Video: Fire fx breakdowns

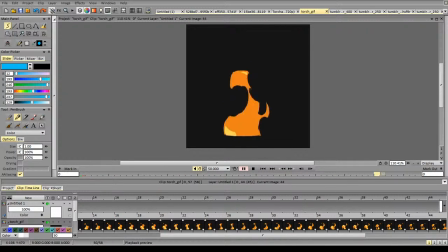However, when you're dealing with bigger fires, uh, bigger flames, you'll have much more holes and much more variations.
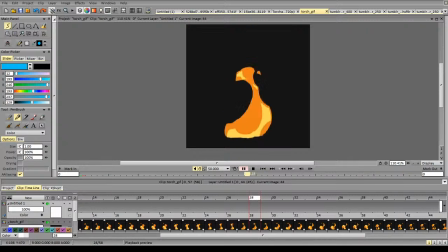So in terms of animation, this is essentially what you'll see in any fire animation. So you've got mass movement, you've got some kind of wave animation, you've got some nice acceleration and decelerations, and that's very important to remember,
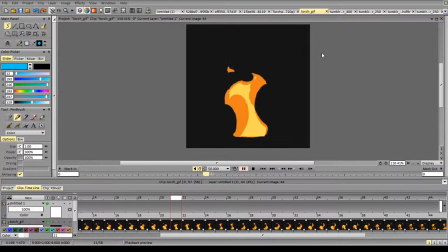that you don't want to keep everything too even in effects animation in general and in fire animation as well, because if everything will be absolutely even in terms of time and in spacing, or in terms of forms and shapes,
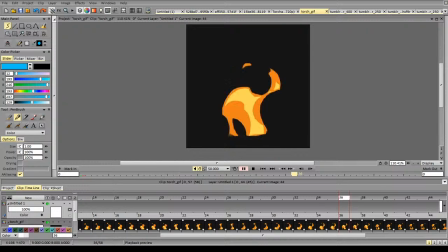it will become boring and too repetitive, which is very bad for effects usually, as we want to keep them a little bit chaotic and organic, closer to their nature.
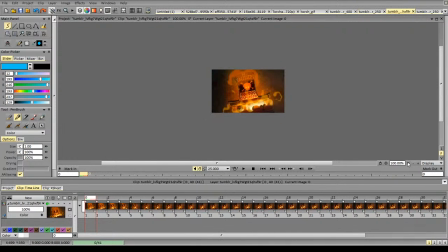Let's look at some other animations.
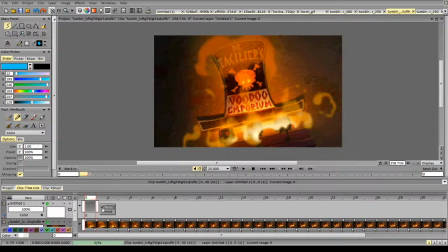So this one mostly shows us the mass movement principle.
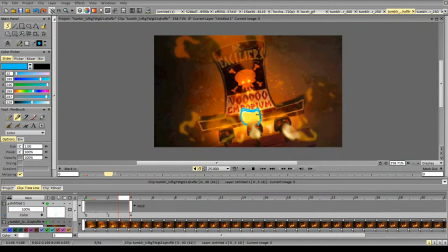So I've got this kind of mass. It slowly starts to go up, grow up. The hole starts to appear. The masses move up. They extend.
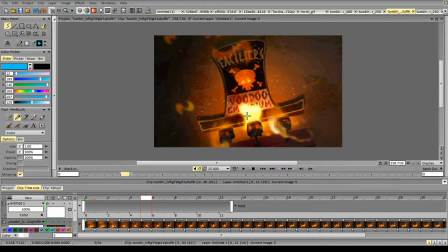And the side decreases towards the top. So we've got 1, 2, 3. It extends just a little bit. Then the hole opens.
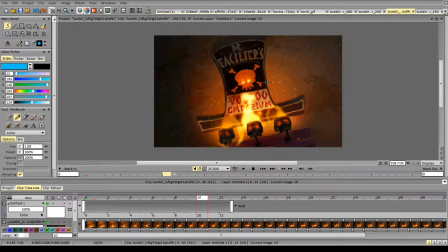The fire mass decreases. And you can see a nice difference in the shape. So it's not symmetrical. It has some kind of asymmetry,
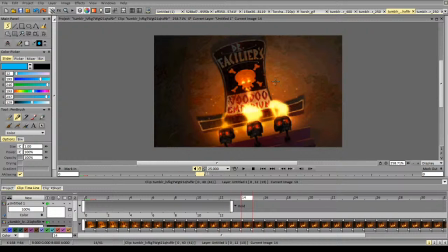and it keeps it more or less interesting despite its relatively small size and amount of detail. Same thing here. They all look quite alike, but they are just a little bit different
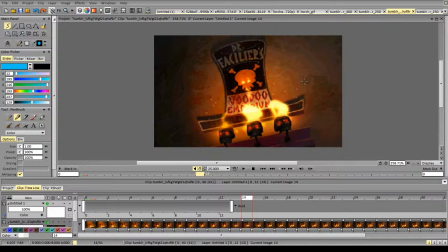to keep you in it and to keep you interested. When you have several fire animations, so you can see it here that it is the same fire, but they adjusted the timing. So if you have a good fire cycle, you can just adjust
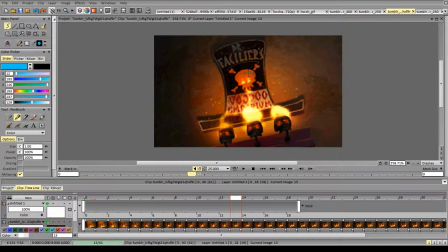it by several frames and make use of it somewhere else, and it won't look too repetitive, again, if it's not very short, because if it's a very short cycle it will be quite obvious.
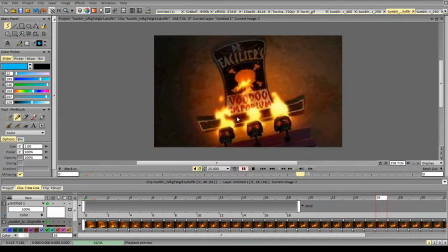So mass movement looks nice, nice blurs, nice glow.
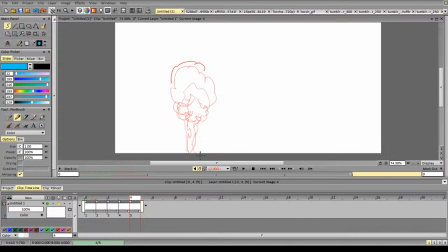Very nice fire animation, but let's go over the basics. So to create some simple rise in fire animation, you don't need a lot of things.
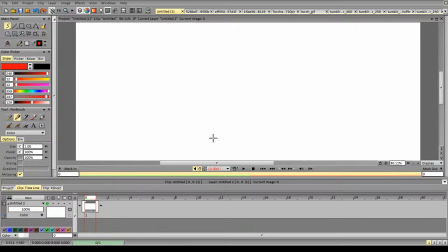You just need to start with some kind of base, some kind of basic form in mind, and a solid understanding of the spacing. With effects animation in general, you have to keep track of all the edges,
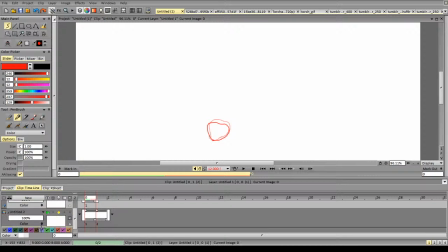because every edge
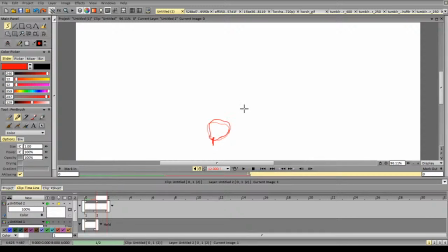is connected to the object that you. So essentially, every edge is just as far as any other edge, so that you should keep track of all the motions.
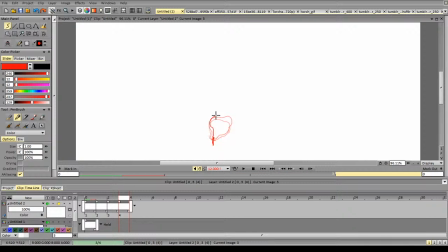And unlike in character animation, we don't have to keep it the same.